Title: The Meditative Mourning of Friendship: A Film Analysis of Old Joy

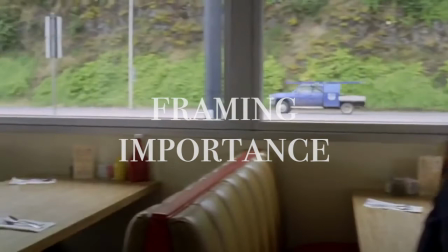8:09 This film really intends to frame the story in particular as small given the spy angles
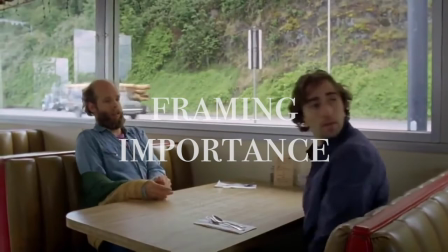8:15 and muffled sound while simultaneously begging the question of its importance purely because it exists.
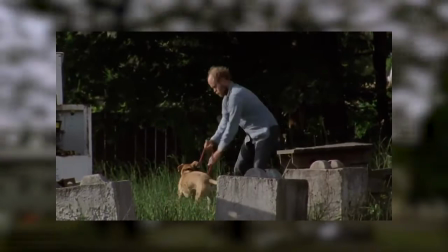8:22 There's a moment towards the beginning of the film when Mark and Kurt are exiting a grocery store.
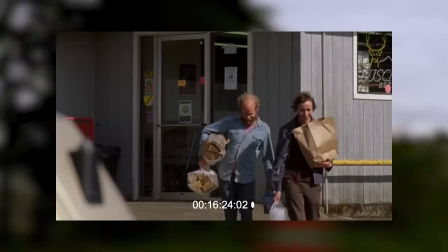8:27 They are shot from a far distance as we see other cars or people and hear muffled fragments of other conversations.
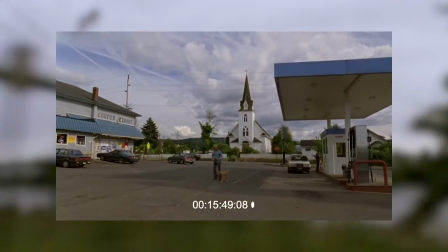8:35 This moment for me really emphasized Mark and Kurt's story just as equaled and as real as anyone else in this small town.
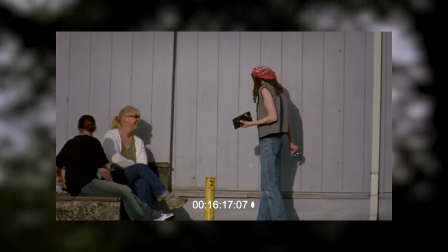8:42 We see a group of women and wonder what journey they are on as well. These moments bring depth to a quiet story like this one.
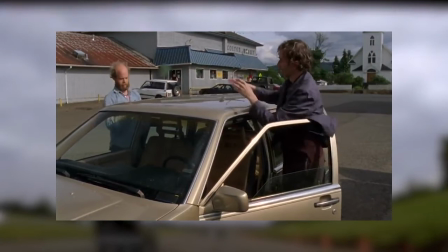8:52 It's rare to find films that pay tribute to real friendships,
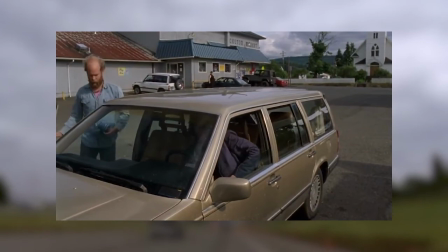8:55 and I think that this film skillfully remarks on that notion whilst framing it against these large landscapes, ensuring the to be small yet important.
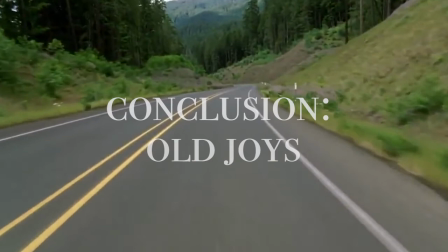9:04 The film forces you to think in the many moments of silence, even if it will be painful.
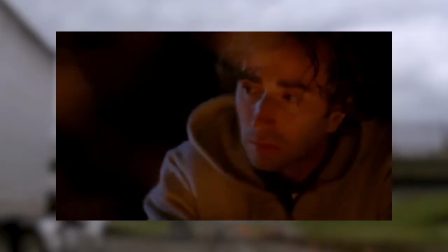9:09 Reichardt continually hones in on the major thesis of this film.
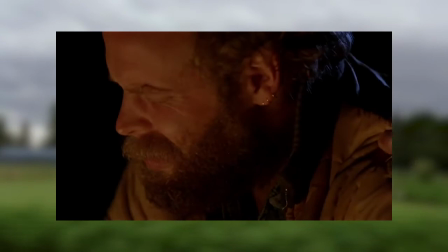9:13 In these moments of reminiscing on old memories, being with an old friend, thinking about the old joy that came with all of that,
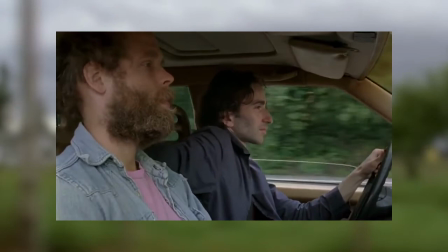9:21 we are forced to view them simply as that old. Nonetheless, Plus, these old joys are indeed beautiful, but time moves on.
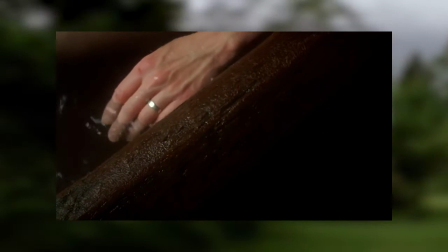9:30 You still have this. Mark, you really hold on to shit.
Surrounded by the stresses of everyday life, it's hard to realize that time is passing.
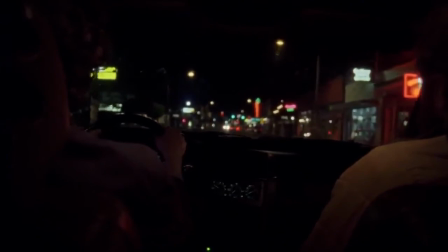9:37 It's only when we take a step back, when we get to the top of the mountain, when we reconnect with an old friend, that we realize that life simply moves on.